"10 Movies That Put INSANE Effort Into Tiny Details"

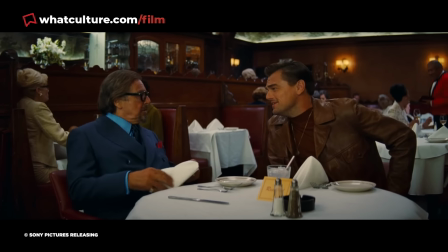(4:09)
And the $100 million budget of Quentin Tarantino's Once Upon a Time in Hollywood allowed him to light an entire freeway for a mere 20-second sequence.
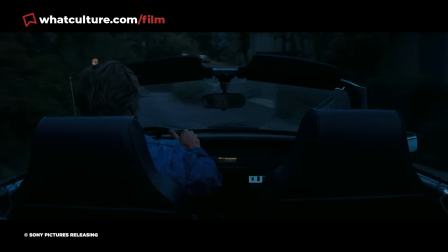(4:18)
There's a brief scene in the middle of the movie where stuntman Cliff Booth goes for a breezy drive around Hollywood.
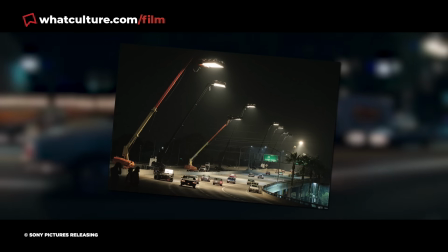(4:24)
And behind-the-scenes images from shooting show that Tarantino not only had a portion of the freeway shut down down,
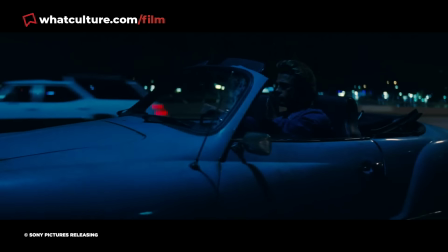(4:31)
he had many gigantic lights rigged up on cranes 50 feet in the air across said freeway.
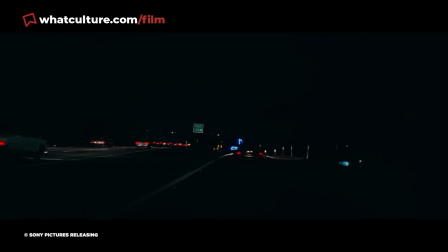(4:37)
It is an astonishing amount of time, effort, money, and sheer manpower considering we only see Cliff driving along the freeway for about 20 seconds,
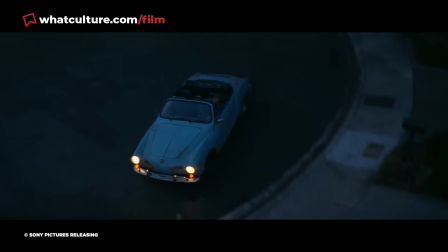(4:46)
but it nevertheless ensured that Brad Pitt's gorgeous mug and car were appropriately lit throughout.
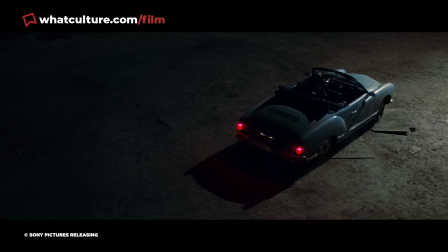(4:51)
All the same, few filmmakers can command quite such resources.
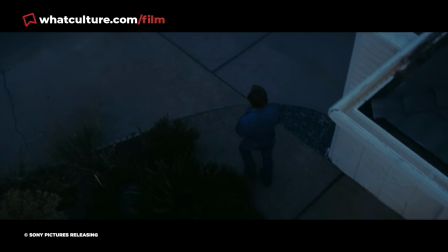(4:55)
Most would either have to make do with the ambient nighttime freeway lighting, or augment it a little more creatively, that is, cheaply.
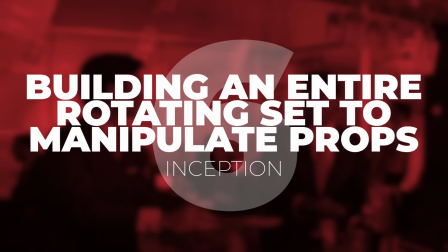(5:02)
Not everyone's got gigantic light money. Number 6. Building an entire rotating set to manipulate props. Inception.
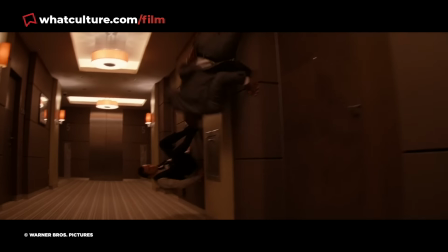(5:09)
Now you're almost certainly aware that Christopher Nolan had a rotating hallway built for Inception's iconic gravity-defying hotel fight.
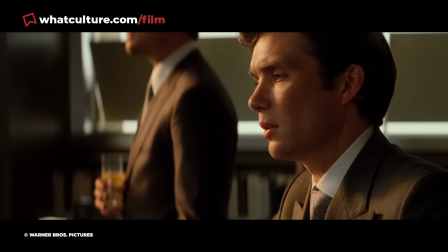(5:18)
But Nolan also employed a similar technique in decidedly subtler fashion elsewhere in the film.
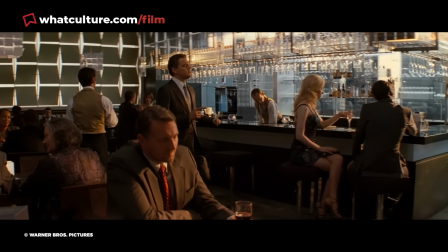(5:23)
There's a scene where Robert Fisher is approached by Cobb in the hotel bar, and because it's happening in a dream within another dream,
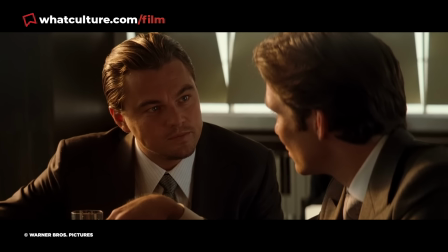(5:30)
the instability of the dream causes the laws of physics to start wobbling. This is demonstrated by objects in the bar, such as lights, swaying around.
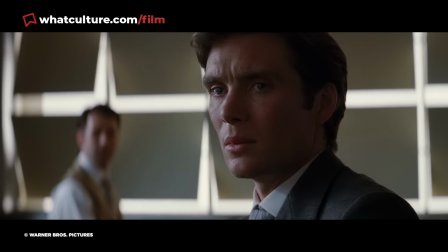(5:39)
And while you might have assumed that Nolan pulled this off with nothing more than fishing wire and pulleys, that wasn't the case at all.
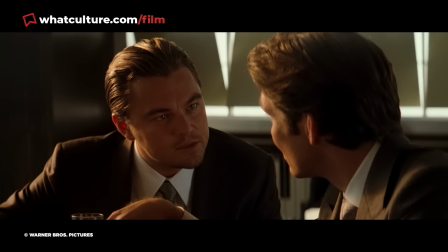(5:45)
Nope, Nolan actually had a bar set built on a giant gimbal that could be mechanically tilted,
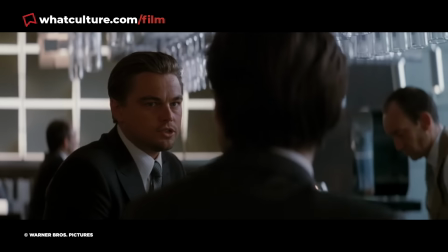(5:51)
allowing the lights and the liquid inside drink glasses to move naturally according to the rules of gravity.
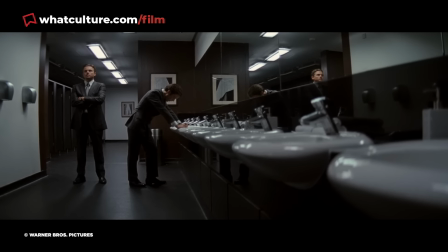(5:57)
Now the exception, of course, is that camera equipment had to be bolted down to stop it moving,
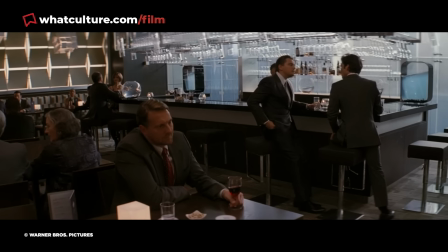(6:01)
and extras had to audition to prove their ability to remain seated during the tilting.
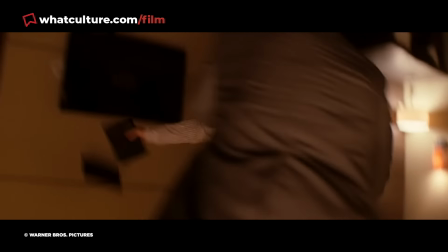(6:06)
Sure, that was a fun meeting. Given that the effect isn't nearly as intense as in the hallway fight,
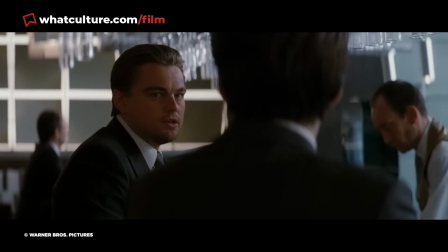(6:11)
it's both impressive and baffling that Nolan went to such lengths for something so comparatively minor.
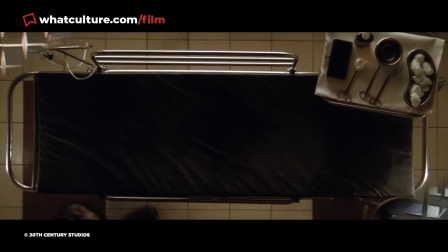(6:17)
Still looks awesome though, so it was just about worth the effort. Cheers for checking out this fascinating list today, my friend.
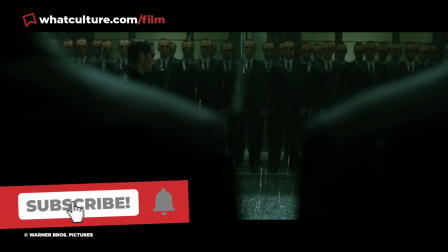(6:24)
And if you are enjoying your fine self, then hit that subscribe button down below and you're gonna get more of these What Culture videos in your life.
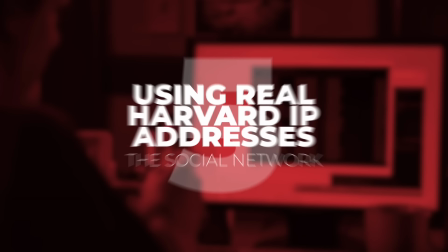(6:31)
Sounds like a happy life to me. Number 5. Using real Harvard IP addresses.
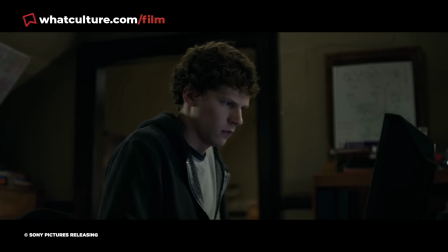(6:36)
The social network. Though perhaps not quite as bewilderingly effortful as most of the feats on this list, you still have to hand it to David Fincher and his arguably unnecessary attention to detail on the social network.
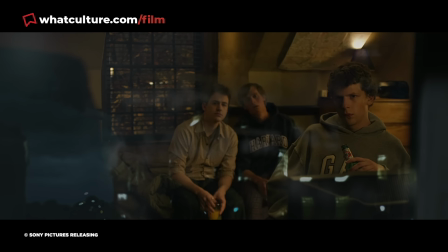(6:49)
For an early scene where Mark Zuckerberg is monitoring the internet traffic to his website FaceMash,
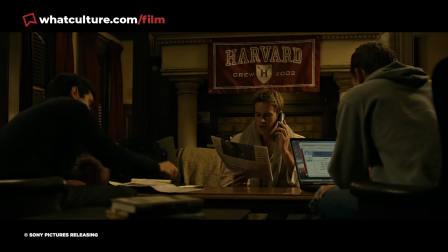(6:55)
a slew of IP addresses are faintly visible on the screen briefly. And believe it or not, these are actual IP addresses belonging to Harvard University.
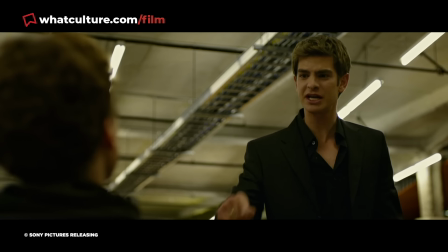(7:04)
But before you question the responsibility of Fincher including real IP
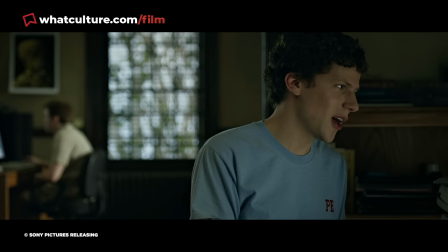(7:09)
addresses in a movie where they can be easily noted down and potentially attacked,
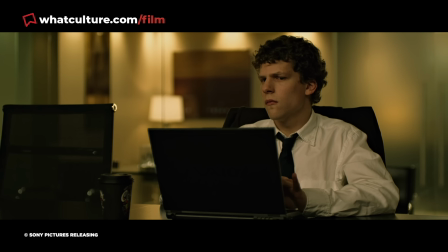(7:13)
it's worth knowing that said IPs are freely available from a lookup request.
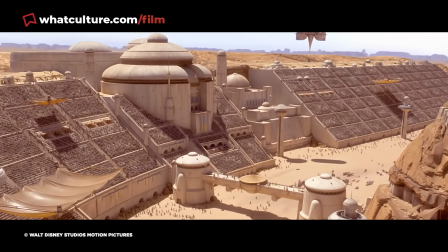(7:17)
Now while it's not nearly as wild as playing with almost 500,000 cotton buds, or building a giant rotating set for just a few shots,
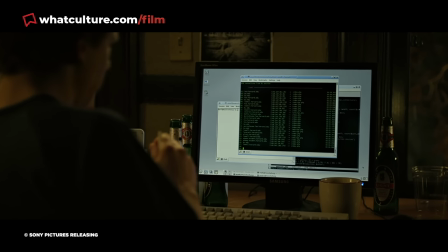(7:25)
the fact that Fincher made the effort to include accurate IPs rather than including any old string of numbers,
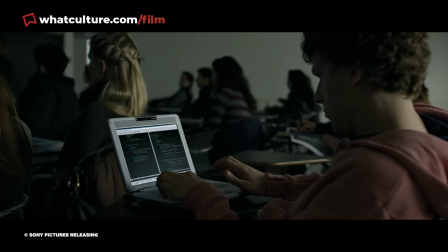(7:30)
for a damn wide shot no less, is certainly a testament to his obsessive, fastidious filmmaking style.
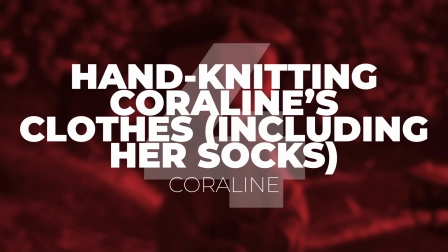(7:36)
Number 4. Hand-knitting Coraline's clothes. Even her socks. Coraline.
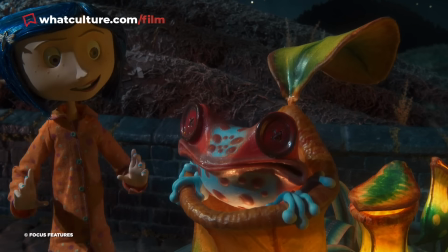(7:42)
Leica's debut film, Coraline, immediately cemented the studio's reputation as a meticulous company of artists who give
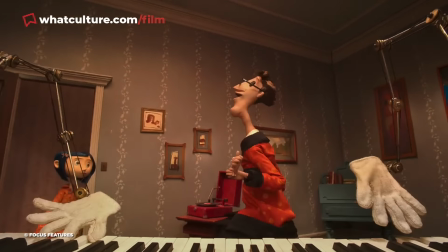(7:51)
150% to every single shot of their movies.
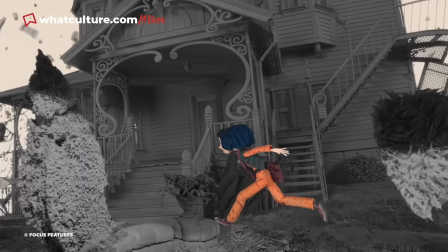(7:54)
And there's no better proof of that than the lengths the crew went to in order to make its world and characters feel totally lived in.
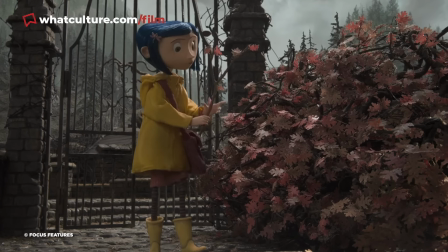(8:00)
For Coraline's clothes, a professional miniature knitter, Althea Crome, was hired,
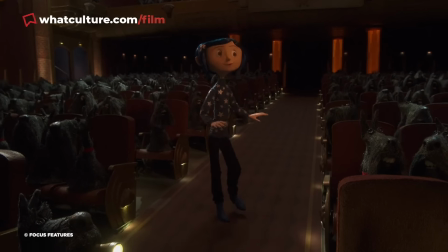(8:06)
requiring her to use teeny tiny knitting needles and figure out which thread gauges would look the most realistic up close on camera.